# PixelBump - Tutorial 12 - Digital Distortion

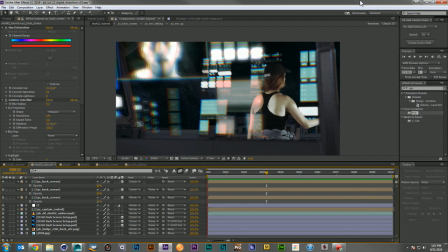(53:49)
And I think we're pretty close to done here. I think the only thing I'd like to do is give a little bit of animation to our star field. She's supposed to be moving through space, but our star field is stuck.
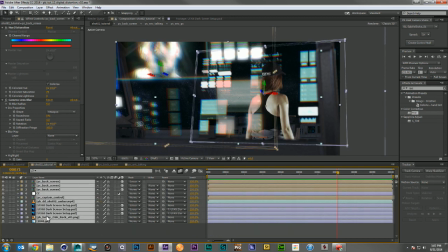(54:02)
And that may actually be technically correct for
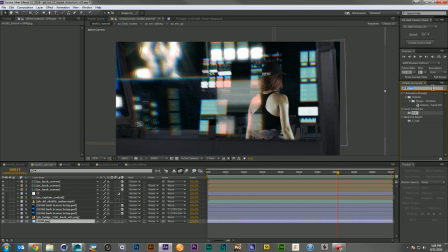(54:10)
how outer space is, how vast it is, and how long it would take to notice a change in the stars. But watching it dead in the screen, it just feels like no motion is happening at all. So what I'm gonna do is I'm just gonna grab my offset here,
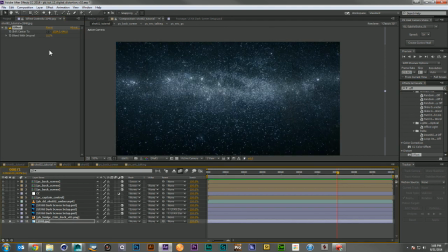(54:26)
drop it on my layer, my star field layer, and I'm just gonna set a couple keyframes. One at the beginning, and then one here at the end. Let's see, how's that feel for speed?
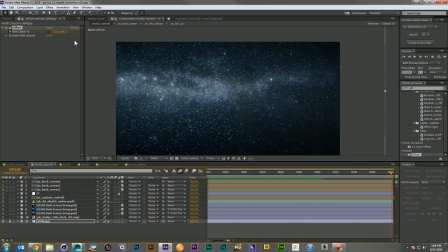(54:43)
Maybe a little fast. Maybe I should go something more like 900. Just enough that it feels like we've got motion. And let's take a look at that.
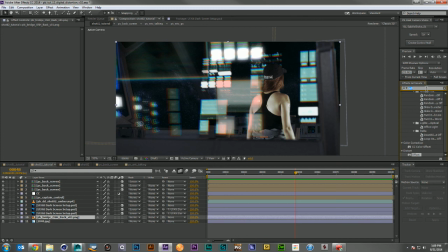(55:01)
Okay, I think one little last touch. So I was looking at it, my eye caught just a little bit of disparity with the fact that the screen is slightly fuzzy, but the panels, but the control panels were not.
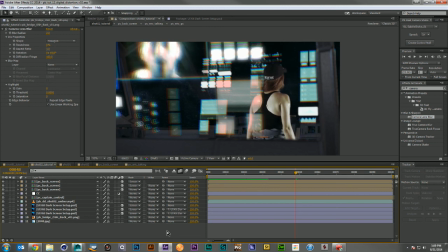(55:20)
And kind of as you get more things into shape in your composite, the more some little things will start popping out that you may not have noticed before. And that's a good thing. That means you're actually getting it to a better level and your eye is starting to be able to distinguish other problems.
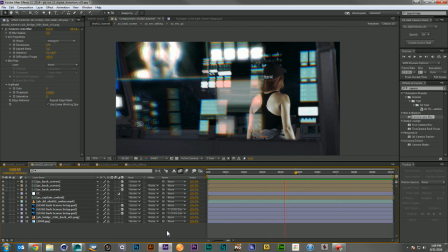(55:39)
And that looks really good. I'm really happy with this. We've got a nice digital set. We've got some nice illuminated holographic screens. And we've got this great digital distortion effect happening right in the foreground. So I think we've come to the end here. I hope you've learned something that you can use in your work.
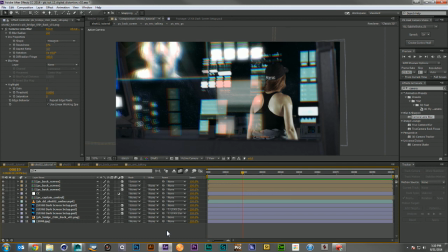(55:59)
If you have any questions, please hit me up on Twitter or Facebook or in the comments. Thank you so much for watching. Go and create.